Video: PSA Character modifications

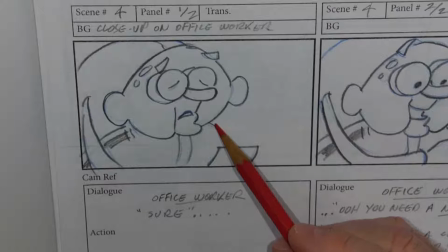[4:10]
So here I've got a very worried look, or sad, just bored sort of look,
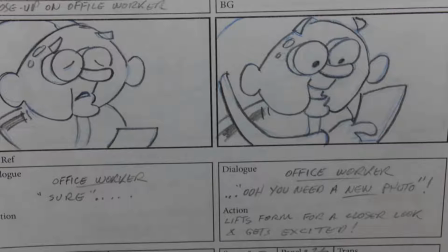[4:15]
and now he's got to show some excitement that he needs a new photo for his driver's license, so that's his big thing.
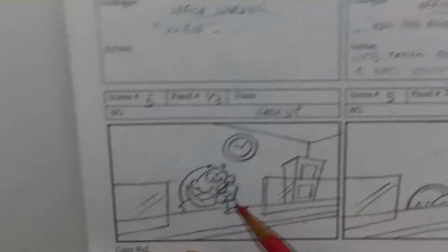[4:22]
So I do have to consider this arm, this hand, and how he's going to be holding on to that piece of paper.
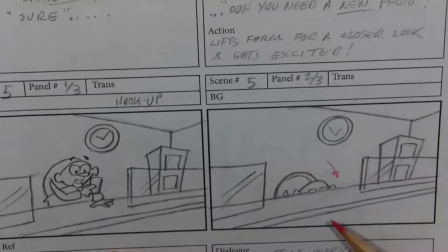[4:30]
So the biggie's coming up here.
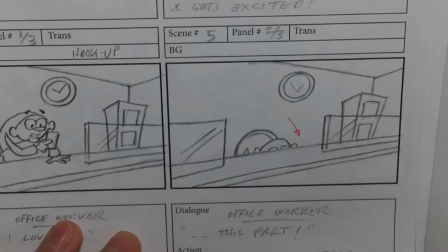[4:32]
He goes behind the counter, and that was worked out cinematically so that I had a chance to be able to change out his hands here.
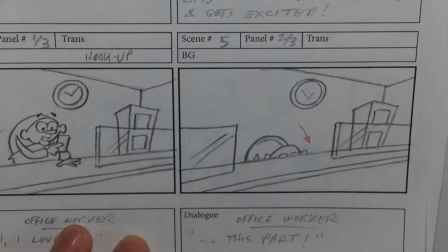[4:41]
One of the things you'll notice, and this is a typical kind of cheat that we can do in animation,
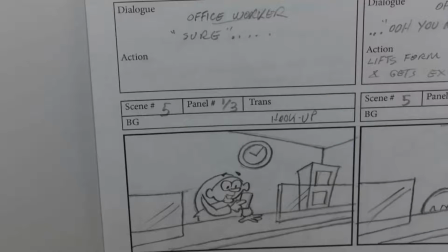[4:46]
is we've cut close to the character and such, and now I just have his hand on the counter,
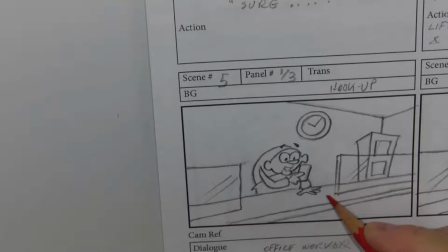[4:52]
and I got rid of the stamp. Now I could add that as an overlay into my environment here have that stamp on the counter. So, and even the other papers have disappeared here.
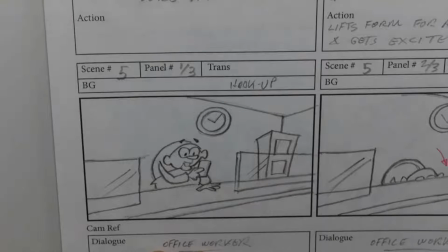[5:05]
So continuity. Sometimes you get away with it. If you cut away, they just magically disappear at your convenience.
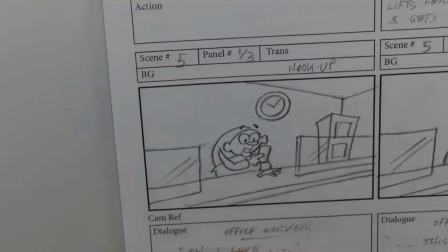[5:12]
But I could still leave paper and the stamp on the side here. Because we've cut away to look at all this other action, well,
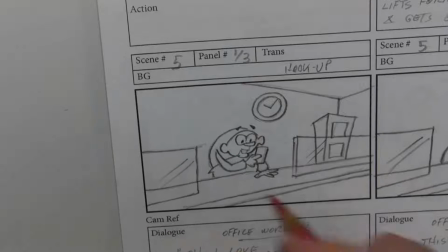[5:20]
you can assume things have changed in the scene, so you don't have to worry about those details.
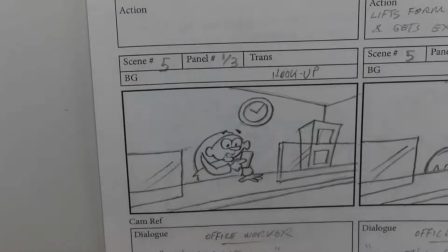[5:26]
But that's up to you. And, you know, how much work you want to put into adding those details and such.
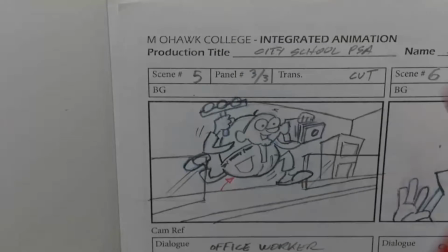[5:31]
But here's the biggie for me. And that's where he comes up out of behind the counter.
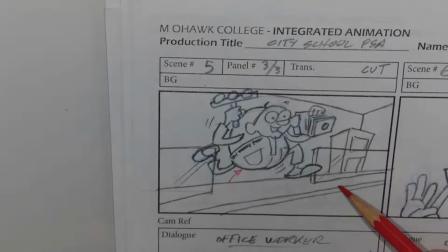[5:38]
And the reason I had him go behind the counter was that I had time that I could even finish the scene of him, not finish it, but stop that scene
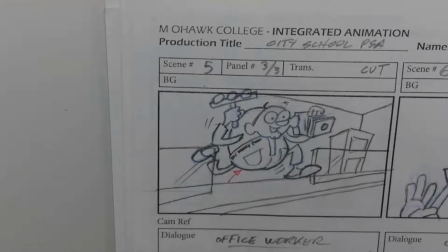[5:52]
and then replace the arms and then with a new file start animating again, but with these new limbs and accessories all attached to the character to finish out that action.
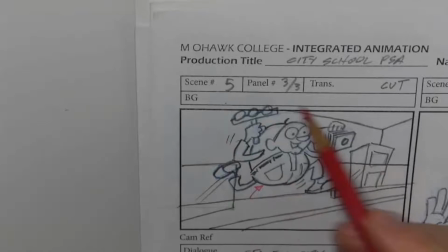[6:04]
So anyway, so this is a biggie. Look at here, I've got
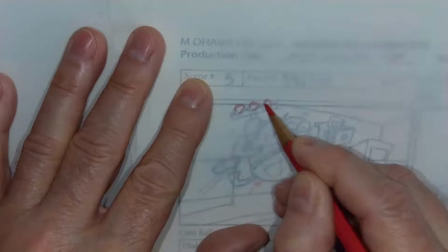[6:10]
this old-fashioned flash on a stick,
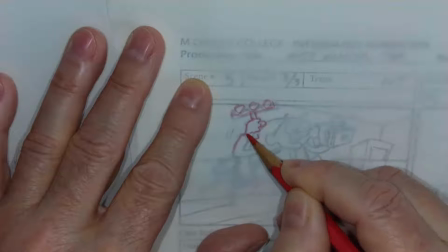[6:15]
and the way his arm is going to be holding on to that. I also have this old bellows camera,
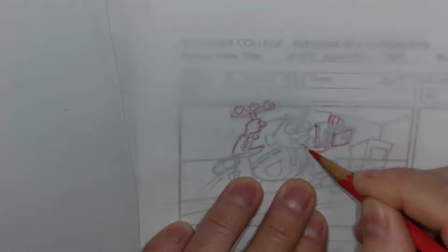[6:24]
and how is he going to hold that, and where the arm attaches, and lots of things to figure out.
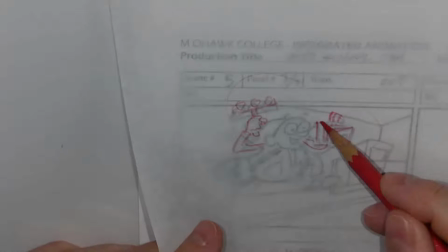[6:29]
So this is a biggie in design. I got to figure out how I'm going to, what do I have to design now, and how am I going to rig the character for those aspects.
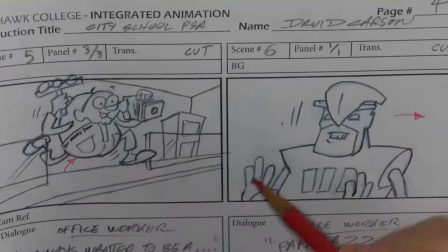[6:38]
Hot character, this all seems pretty generic, although I'm sure I don't have hands in this position.
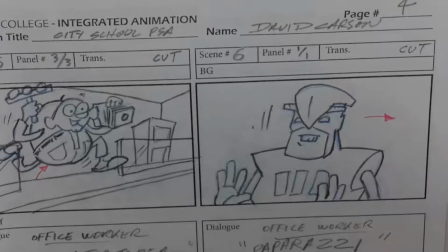[6:46]
So I'm only got one panel in this scene, but I know I'll have to do up these hands
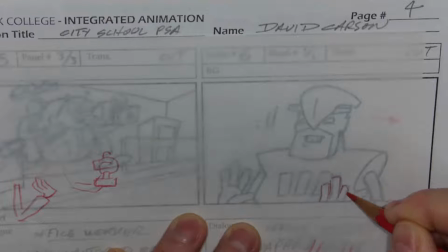[6:54]
for the hawk, because I don't think I have in our generic design this aspect.
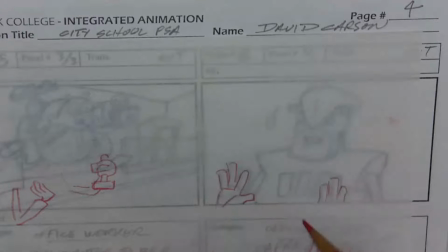[7:01]
So that's more work. We've got to take that generic design and work that out and add those new hands
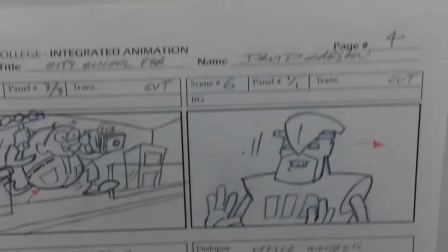[7:08]
and design them and then scale them so that it'll can add into our construction.
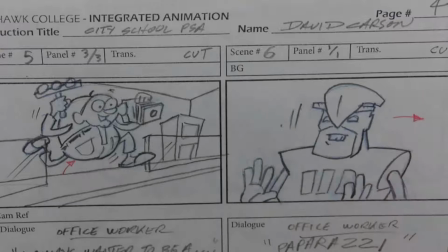[7:15]
And the same for his facial expressions and things. I think I have everything there.
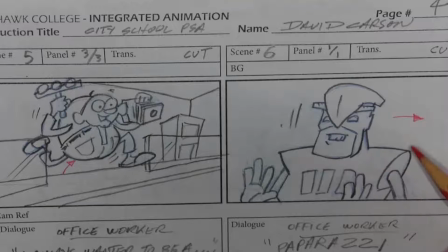[7:20]
There's a number of mouth shapes. We're going to get into that in the next week or two.
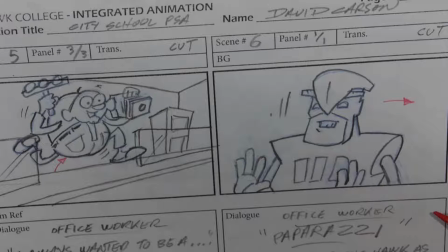[7:26]
Material ID mouth for the hawk, so you will understand the needs there. But I do have a number of the mouths to be able to do lip sync. But if you need anything additional, we've got to work on that.
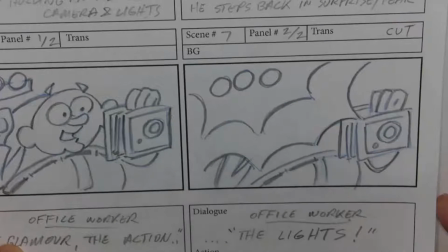[7:39]
Okay, so we got more of the camera and the lights.
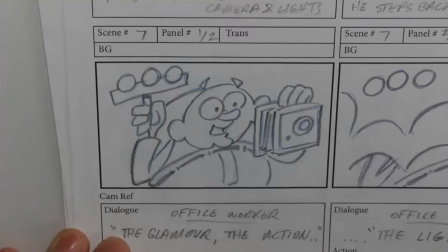[7:44]
So that is, carried over from where he jumped up, but we've come in close.
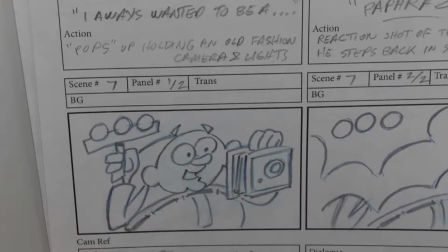[7:50]
So we've got to work on those so that we can actually build those items. Okay, so next page.
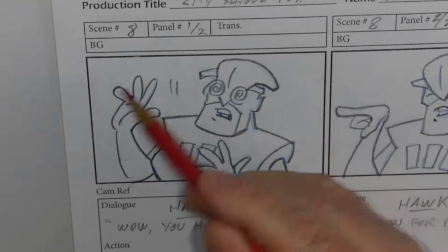[7:58]
So we're making a list. We'll see if these hands, if they need to be thought of.
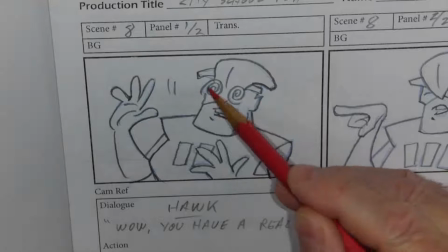[8:04]
We've got these swirls in the eyes, so they're additional. I'll have to think about designing those.